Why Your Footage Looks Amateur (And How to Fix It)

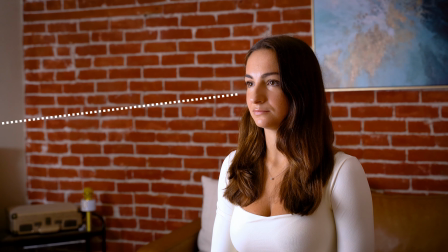(28:44)
This will cast shadows on the opposite side, and it'll often give you what's called a Rembrandt triangle.
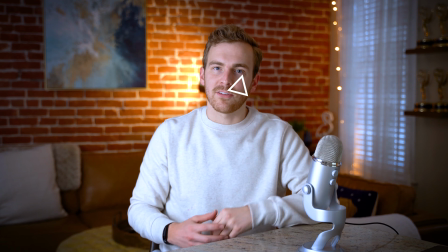(28:50)
This is a little triangle of light on the off side of the face that came from the artist Rembrandt.
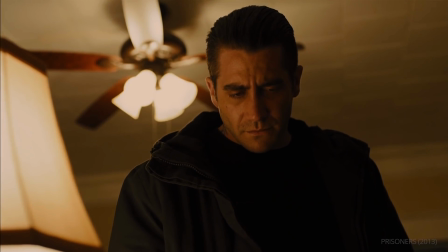(28:57)
You would see it in his paintings, but you'll see it all the time in movies, in TV shows, and interviews. It's a really natural and nice looking way to light. To achieve a more villainous look, try putting the light directly below your subject.
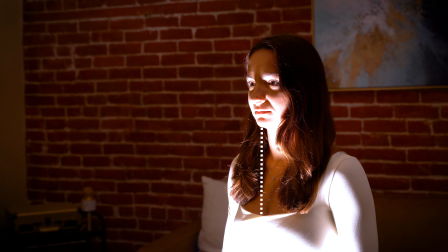(29:11)
As we saw at the beginning of this video, you'll see this all the time in horror films,
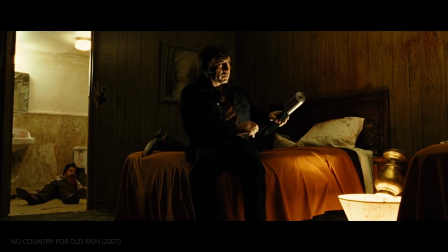(29:15)
in scary movies, in shows that want to make someone look villainous. For a more tired and depressed look, you want to put the light directly above someone's head.
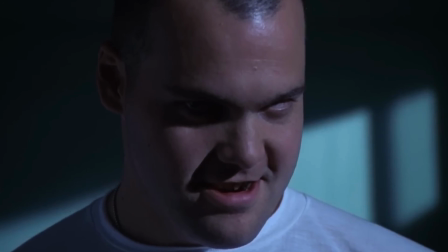(29:26)
This will elongate the shadows on their face, particularly underneath their eyes, making them look sleepy and tired. So as you can see, you can achieve a number of different moods and feels just by the direction of your light.
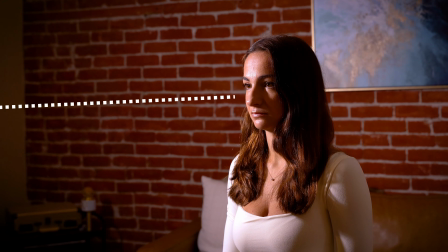(29:40)
Try experimenting with different lighting angles to see what various looks you can get.
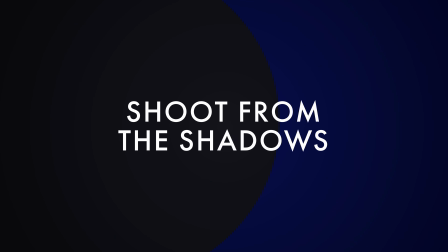(29:46)
The next tip is to shoot from the shadows. So what exactly does this mean? Well, the idea behind this is that you want to shoot towards the brightest part of your scene.
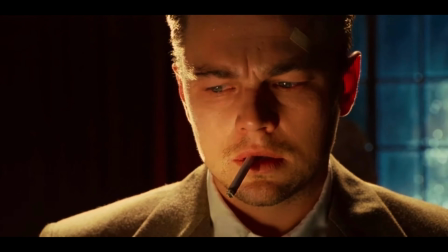(29:57)
You want to shoot into the shadows. Now, what will this do?
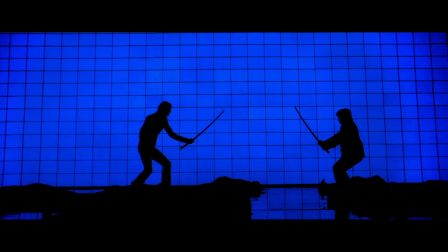(30:01)
Well, this is going to add depth and contrast to your shot and make the scene feel just a little bit more dynamic. You'll be seeing the shadowed part of the face and then that highlight falling off on the backside.
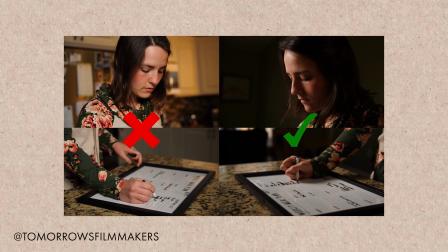(30:14)
When you look at two shots, particularly in a film or a TV show, and you see the example where someone is shooting into the shadow, you'll notice you get a much more cinematic feel to this.
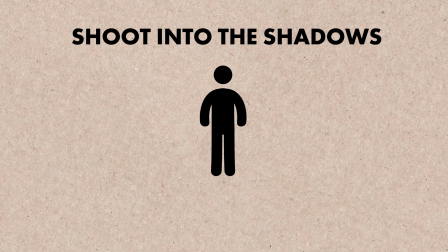(30:26)
So when you look to set this up,
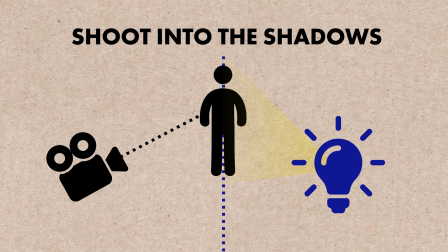(30:28)
ensure that your camera's on the opposite side of your key light so that you're shooting into the shadow and achieving this contrasty, dynamic look.
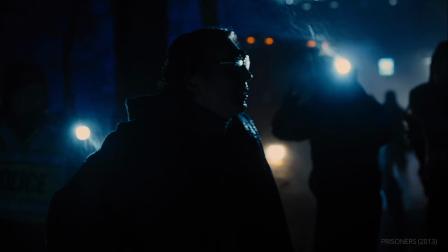(30:36)
Now, all the time when you're watching movies and shows, you're gonna notice this. The camera is almost always on the darker side of the actor's face.
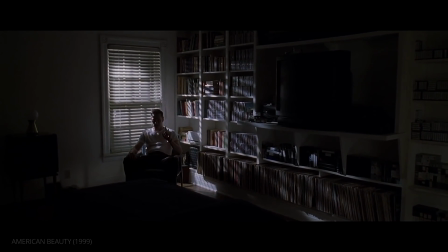(30:44)
That might mean that there's a window in the background lighting them from the back. That might mean that the sun is behind them, creating a nice lens flare. You're gonna see it all the time. Cinematographers use this technique quite a bit, shooting into the shadows.
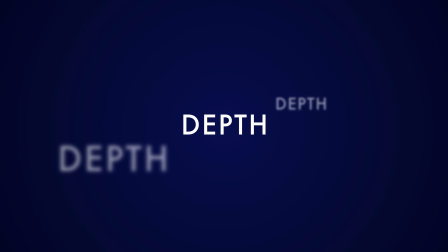(31:00)
The next tip is depth. One of our goals with lighting is to create depth, create distance in our scene, separate the subject from the background. Now, when I talk about depth, I always want to mention the camera settings. To achieve a nice cinematic shallow depth of field, you'll always want to shoot at a low aperture.
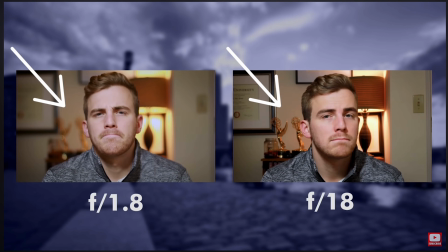(31:20)
That's going to ensure that that background is nicely out of focus. So there's a few ways that lighting can help create depth.
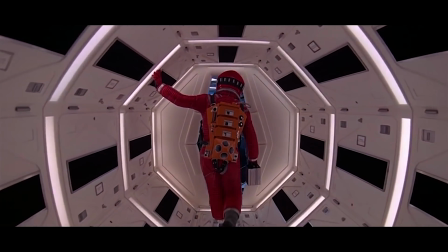(31:26)
First is color. Using lighting color, you can help separate your subject from the background. So here, my key light is more of a bluish color, whereas the backlight is more of that dark, orangey, reddish color, and that's creating separation so that I don't blend in with my back wall. So often what you'll want to do is use color and use complementary colors to create that distinction.
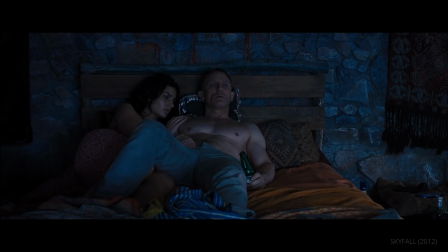(31:52)
Blues and oranges work really well for this.
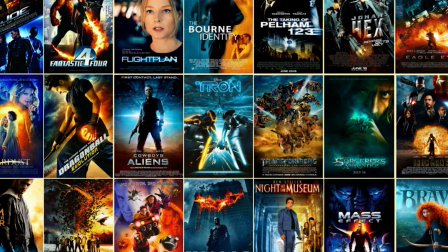(31:54)
This is why you're going to see blue and orange tones on a lot of movie posters and a lot of movie and TV color grading.
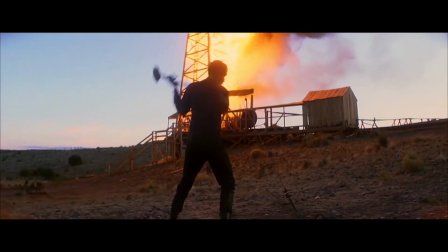(32:01)
It's because they're trying to achieve that interesting and effective depth between subject and background. Another choice other than color is brightness. If you have a really bright subject, you might want to think about having a darker background or vice versa.
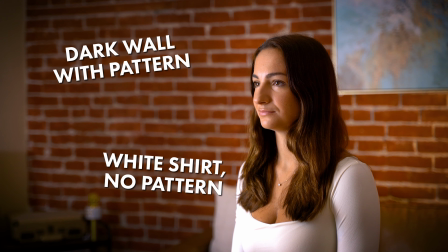(32:16)
You can take this into play with shirt color as well. So I've got a very bright shirt on, thus I'm leaving my background just a little bit darker so that I pop out from it a little more.
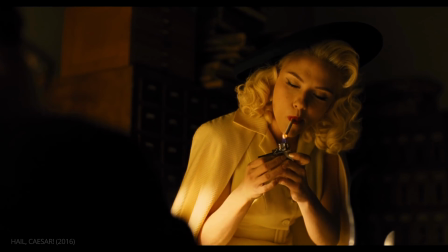(32:26)
So when you're going to light your scene, think about how the subject is playing in terms of both color and brightness, and then think about that for your background as well, and try to have it be the opposite. So your color, you'll want to be complementary, you want it to be opposite, your brightness, you'll want it to be opposite as well, and that'll give you that depth. The next tip is backgrounds. Now, in many ways, background and depth go hand in hand.